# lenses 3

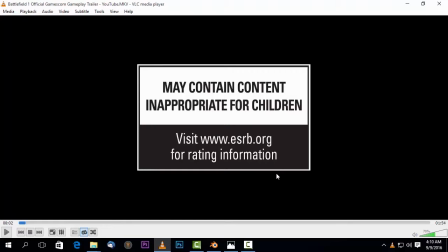0:15 So, by the way, this is a trailer of a game that is actually coming soon. Maybe by the time you watch this, it will already be out. It's called Battlefield 1. And this is actually the trailer that made me angry and made me move on.
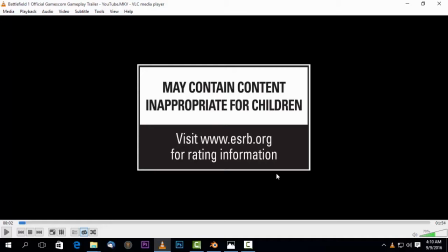0:33 I've worked in an animation studio, which I started out, but later I had partners. But those partners, as you get into this world of media, you'll come to realize it reaches a point. Quantity is more important than quality.
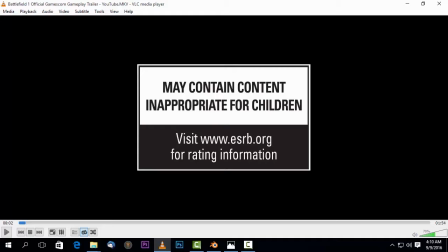0:50 You know, the companies the companies that you work with actually favor quantity more than quality. So you may want to pump up the quality for your own artistic reasons, like I have, but there's no space for that.
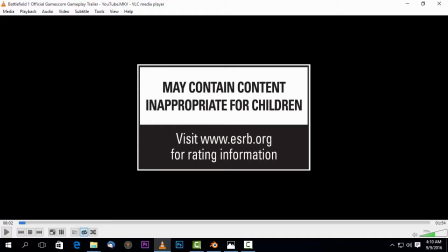1:05 They want an episode. They want you to produce 4 episodes per month. 4 episodes per month. That means there's no way you can pump up the quality, because anyway, the only thing that is important to them is 4 episodes, not 4 high quality episodes.
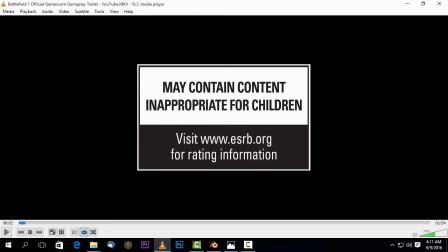1:22 So once I saw this trailer, I was like, okay, enough. I should leave that company, even though I've studied it myself. But I should go and start another company where I can pump up the quality, where I can create something that is going to last.
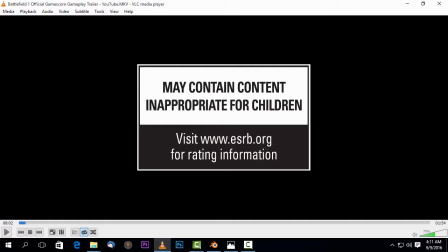1:36 Okay? And quality, I'm not just talking about the visuals, I'm talking about the story, I'm talking about everything. Everything. I'll use this word a lot, the psychology of it. So let's play this trailer, and then I'm going to pause in places,
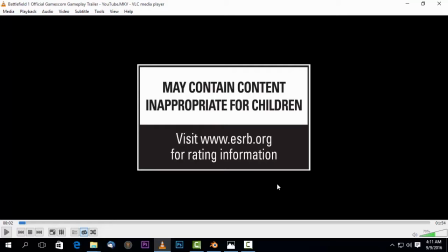1:51 and then I'm going to just tell you, okay, that looks like this kind of lens for various reasons. Okay, let's go.
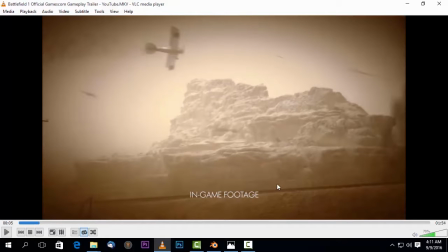2:02 Okay, so what lens do you think that is? That I can say it's around 35 millimeters, because essentially it just shows the background. It doesn't show much of the background. Let's just continue watching, and then we'll figure it out as we go on.
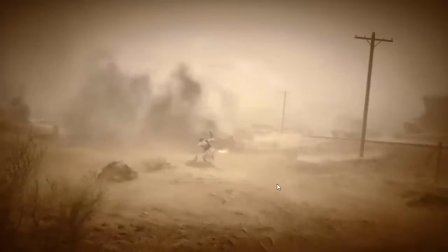2:23 Okay, so you can see what is happening there. Then here we get killed.
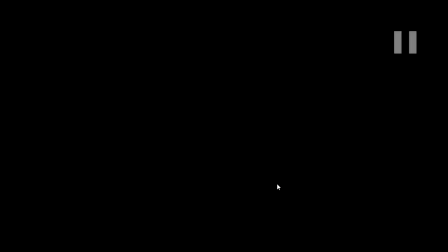2:29 Okay,
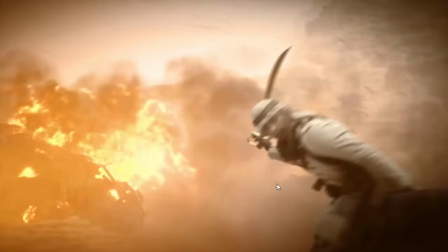2:32 look what happens. So essentially, this is why I said it looks like a 35 millimeter lens, because we pretty much get this kind of feeling that we are also seeing this guy who's going to kill us very soon,
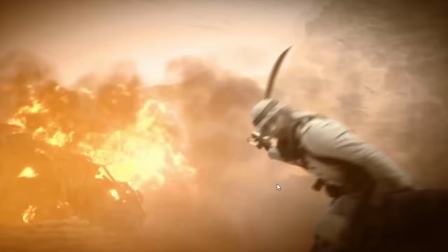2:46 and you're also getting a feeling of the background. If it could have been a 14 millimeter lens, you could have more of the background.
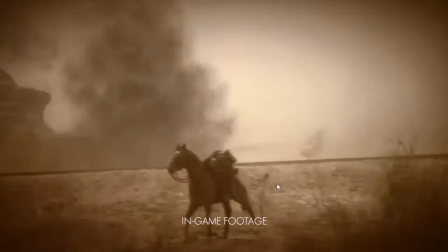2:54 We could have seen the whole mountain from this very first shot. You could have seen more of the mountain and more of everything in the background.
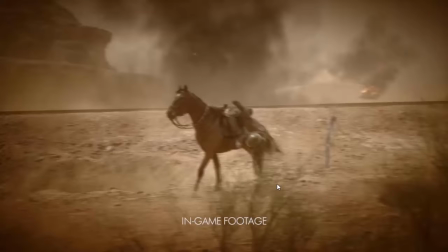3:02 But since we're also seeing a little bit of what is happening on the front, that is why this makes me think that this is somehow a 35 millimeter to 50 millimeter lens. So if you wanted to convey this kind of feeling, so you want somebody to have emotions
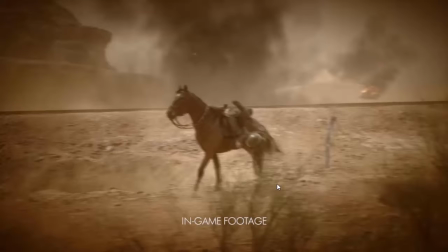3:20 you want somebody to anticipate something might come from the back, and also to be aware of something that is actually on the subject or the foreground.
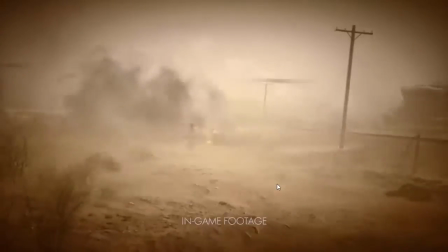3:30 So you use such a lens. Okay, so as you can see, right, see something that came out of there.
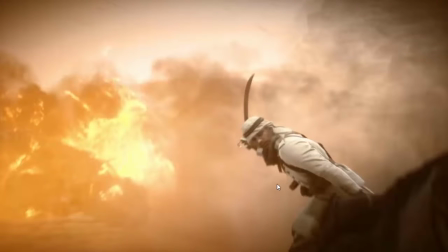3:38 So if we use the 200 millimeter lens, it wouldn't make psychological sense to watch this trailer. By the way, if I'm spoiling for you, and in any case you wanted to watch this trailer first before we
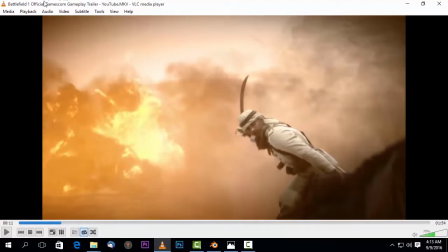3:55 do this kind of breakdown, this is actually Battlefield 1 official Gamescom gameplay trailer. And in fact, I have 3 of them. Maybe I'll do a breakdown for all of 3 of them so that we can see more,
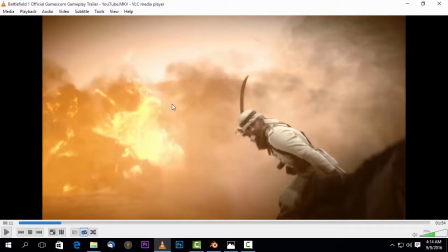4:10 because they are essentially the tutorials that the videos that inspired these tutorials. So let's go. So we got killed there. So that lens actually allowed.
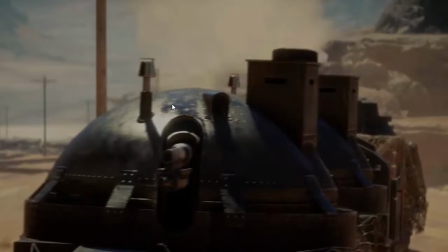4:22 Okay, so what do you think this is?
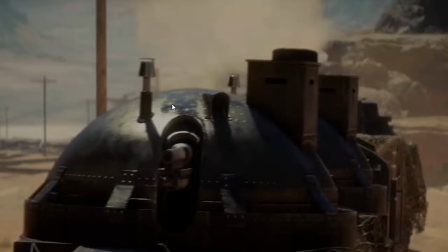4:26 So essentially, this is somehow, it looks like some way about 50 millimeters, because we get this feeling of the subject, which is the train, and a little bit feeling of the background. So this would make sense if something came from the back. Okay, so let's continue.
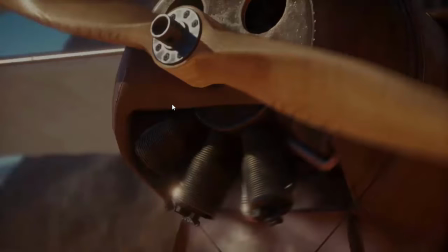4:46 Okay, now this is an extreme close-up, but if you were to show like something is coming from the background, this is somehow, let's say, looks like somewhere above 50, let's say 85 millimeter.
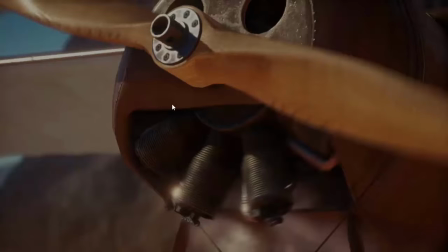4:58 If you were to show something coming from the back, especially because of the way it's framed, it wouldn't make sense. So this puts our focus on the foreground. It's essentially, this shot is essentially psychologically telling us, look at this propeller on the front,
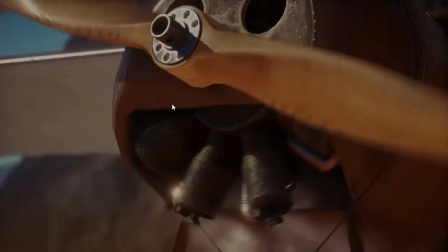5:15 look at this metallic stuff, and you know what, don't pay attention to what is happening in the background.
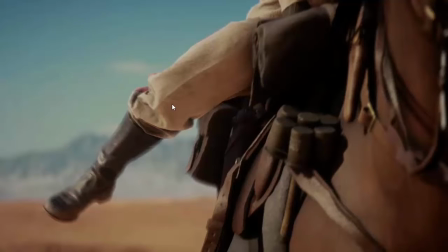5:23 Okay. Here another shot that shows us this looks like a 50 millimeter, because we get a little bit of the background and we get a little bit of the subject.
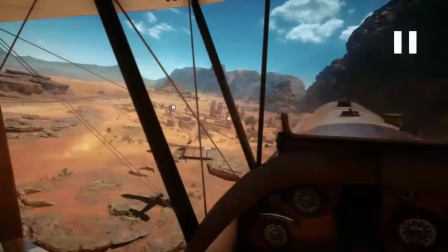5:36 Let's continue. Okay, so what lens is this? Well, this is somewhere around the 14-16 millimeter lens, because we get a lot of the background. So if something was to happen on the subject, it wouldn't make psychological sense. This shot is telling us, look at the background.
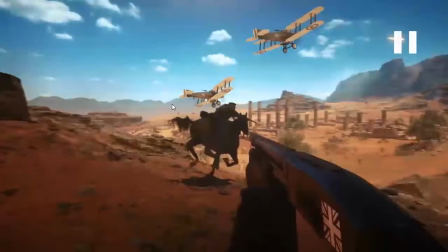5:55 As you can see, even the way it's showing us, the same case for this shot right here. It's essentially telling us, look at the background.
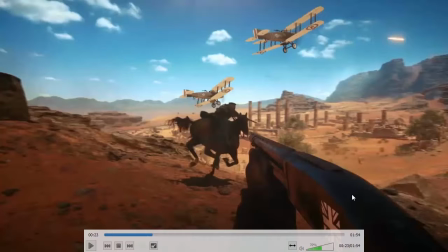6:04 Okay, so if something were to happen on this gun we have here on the front, it wouldn't make psychological sense to use this lens.
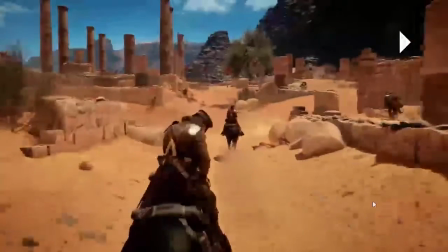6:12 So this lens is actually good for showing the background. So let's continue. So this one is one of those things in between.
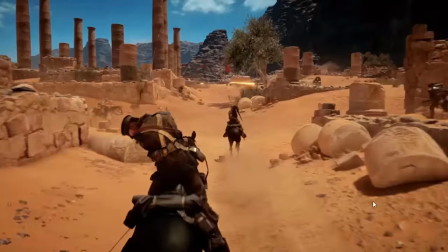6:18 So if something was to happen to this horse rider right in front of us, it will make psychological sense. If something was to happen in the back, it will make psychological sense. So I can say this is probably a 35 millimeter to 50 millimeter lens.
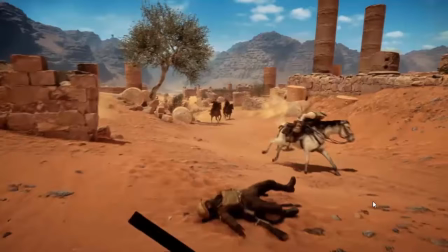6:32 The same case, this is this shows us everything that is happening in the back. Okay, so this is somewhere 14, 16, 20 millimeter lens, somewhere below 35 millimeters.
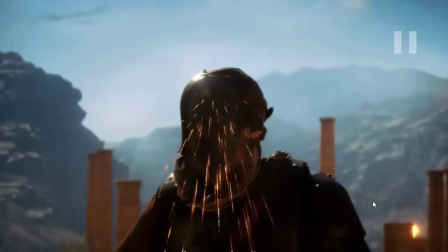6:46 You can see. Okay, now this. So what shot is this? So this is somewhere above 50 millimeter, probably 60, probably 85.
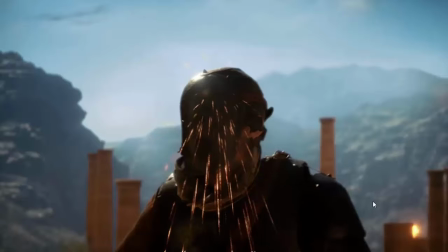7:00 Even the things that is happening on this shot, as you can see, this guy gets hit by a bullet and they have these sparkles. So essentially, this shot is telling us, focus on the foreground, on the subject.
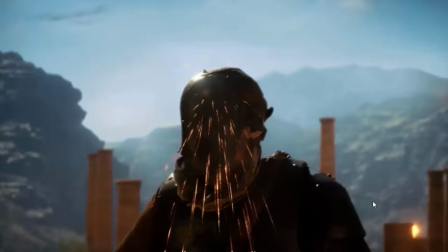7:17 So if something were to happen in the back, it wouldn't make much psychological sense.
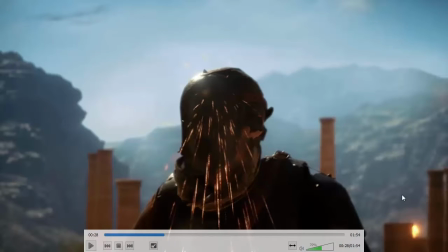7:22 As you can see, we have a little bit of fire here in the back, but that is not something that you notice from the very beginning.
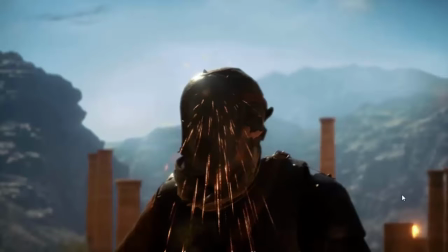7:29 I've watched this trailer 300 times, I guess. But the whole point is, there's usually so much that is happening on the screen, but you, as a cinematographer,
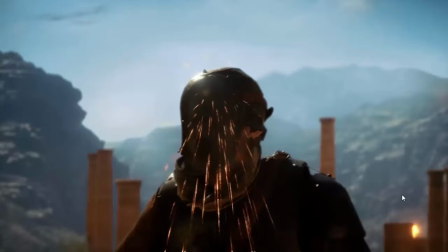7:41 as a director, you can use lens to direct your attention, the attention of your viewer, to where you want it to be, using lenses. So if the attention was to be the fire that is happening in the back,
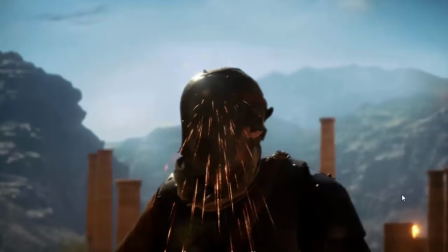7:56 you should have used at least a 16, 14 millimeter or even 8 millimeter lens.
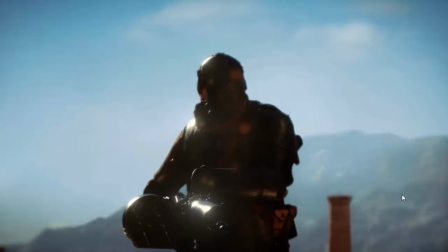8:02 Okay, so you see. So even though in this shot, let me play it again, there is fire that is happening on the back.
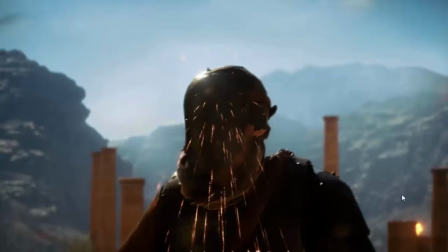8:09 I want you to notice the fire. But if you watched from the first time, there wouldn't be that much psychological attention. Your psychological attention, excuse me, that much psychological attention guided towards the fire in the back.
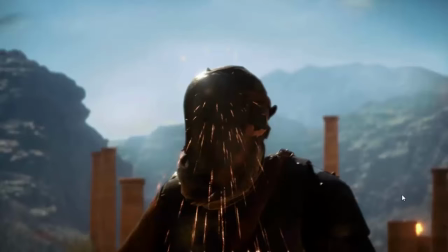8:25 But your attention is actually on this guy who gets hit by a bullet and he's somehow bulletproof.
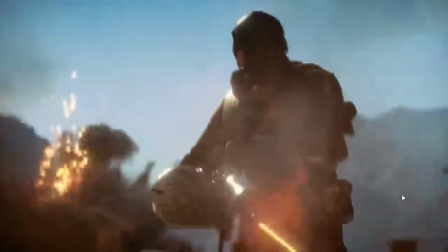8:31 So you see, the same case here.